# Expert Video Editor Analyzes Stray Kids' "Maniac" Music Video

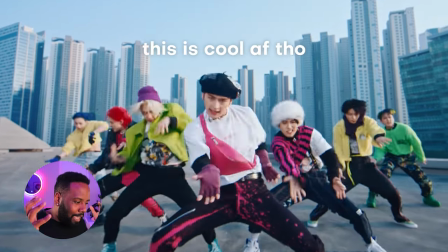I don't even know where they get these ideas from and then BAM We're just hitting them again with some more high-energy dance moves and super dope camera
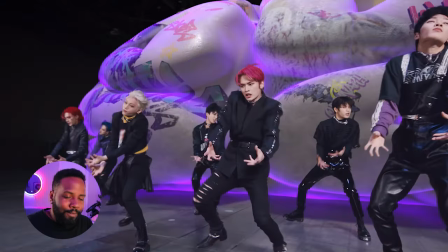movements And of course some more match cuts cuz why not now if you guys have never done a match cut before Pretty much as long as you get the same sort of action or the same sort of camera You can cut on it and keep that same momentum going between the
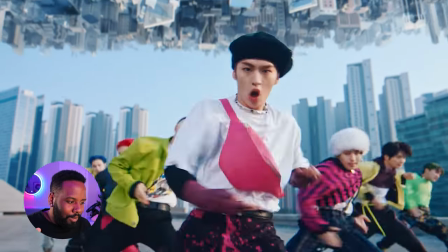two shots So right now these editors are just going ham because we got these dance moves that are being a match cut it on We got the
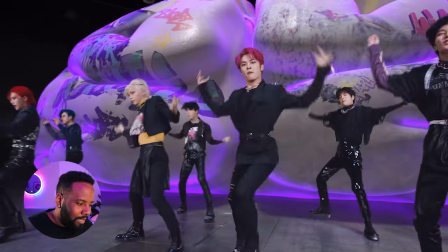same elements being match cut it on But then we have them in completely different sets and then completely different outfits Which is just freaking insane Like if you can imagine this means that the stray kids would have had to perform this dance so many freaking times in all these different outfits and who
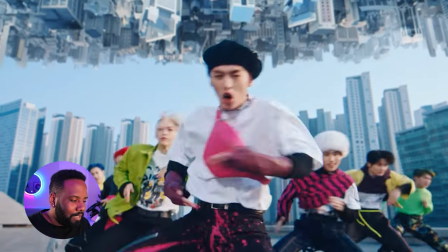knows maybe it's just in front of a green screen so that way we can get those set changes nice and easy but either way already this is like a huge amount of effort just to get these few more seconds of energy inside this music video I think some American video directors gotta take
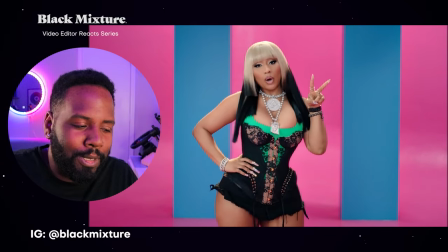some notes because I don't know why they're gonna come out with this like Nicki Minaj coil array video that looks like complete ass and it's just
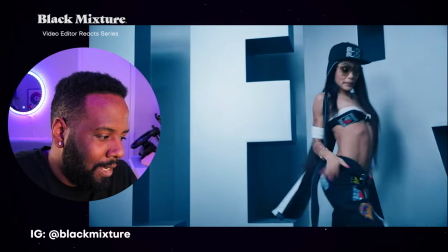freaking you know overly sexualized dances And in costumes and not really any cool video editing techniques.
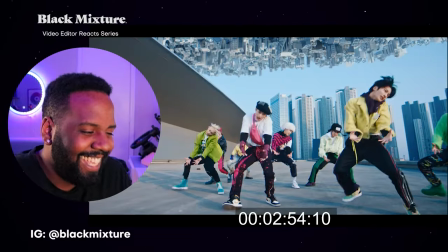So take some notes. All right, this this video kills it Yo, and then the same way that they're interacting with this camera.
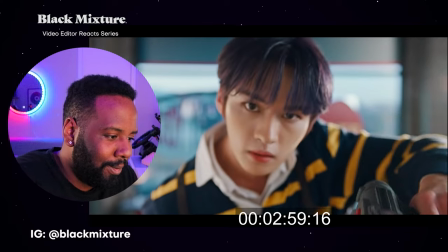This is too freaking sick yo Oh my goodness and at the end,
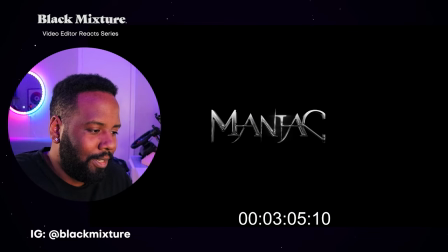it's like they're actually interacting with the sets so you know It's not like fully 3d or fully fake and it's BAM I gotta give him mad mad props. Yo keep fucking killing it Bong Jo put the music video directing it and yeah mad props straight kids for coming out with these dope ass Performances and just really giving the camera your all I hope to see more And if you guys want to see more super dope videos and our reactions to them as well as being able to learn how to break Them down and see what techniques you can bring into your own directing Make sure that you check out some more of our videos on the channel by hitting that subscribe button So you don't miss out on any of the super dope stuff that we got Also, if you guys got another video that you want us to break down make sure you leave a comment down below because hey We still read all the freaking comments. All right. Anyways, thanks for watching and I hope to catch you in the next one. Peace
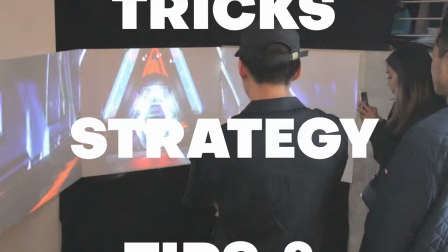Yo, am I am I sweating now from like checking out this video? I feel like I'm getting tired just watching them dance. Oh my god. Oh My goodness, yo, so dope So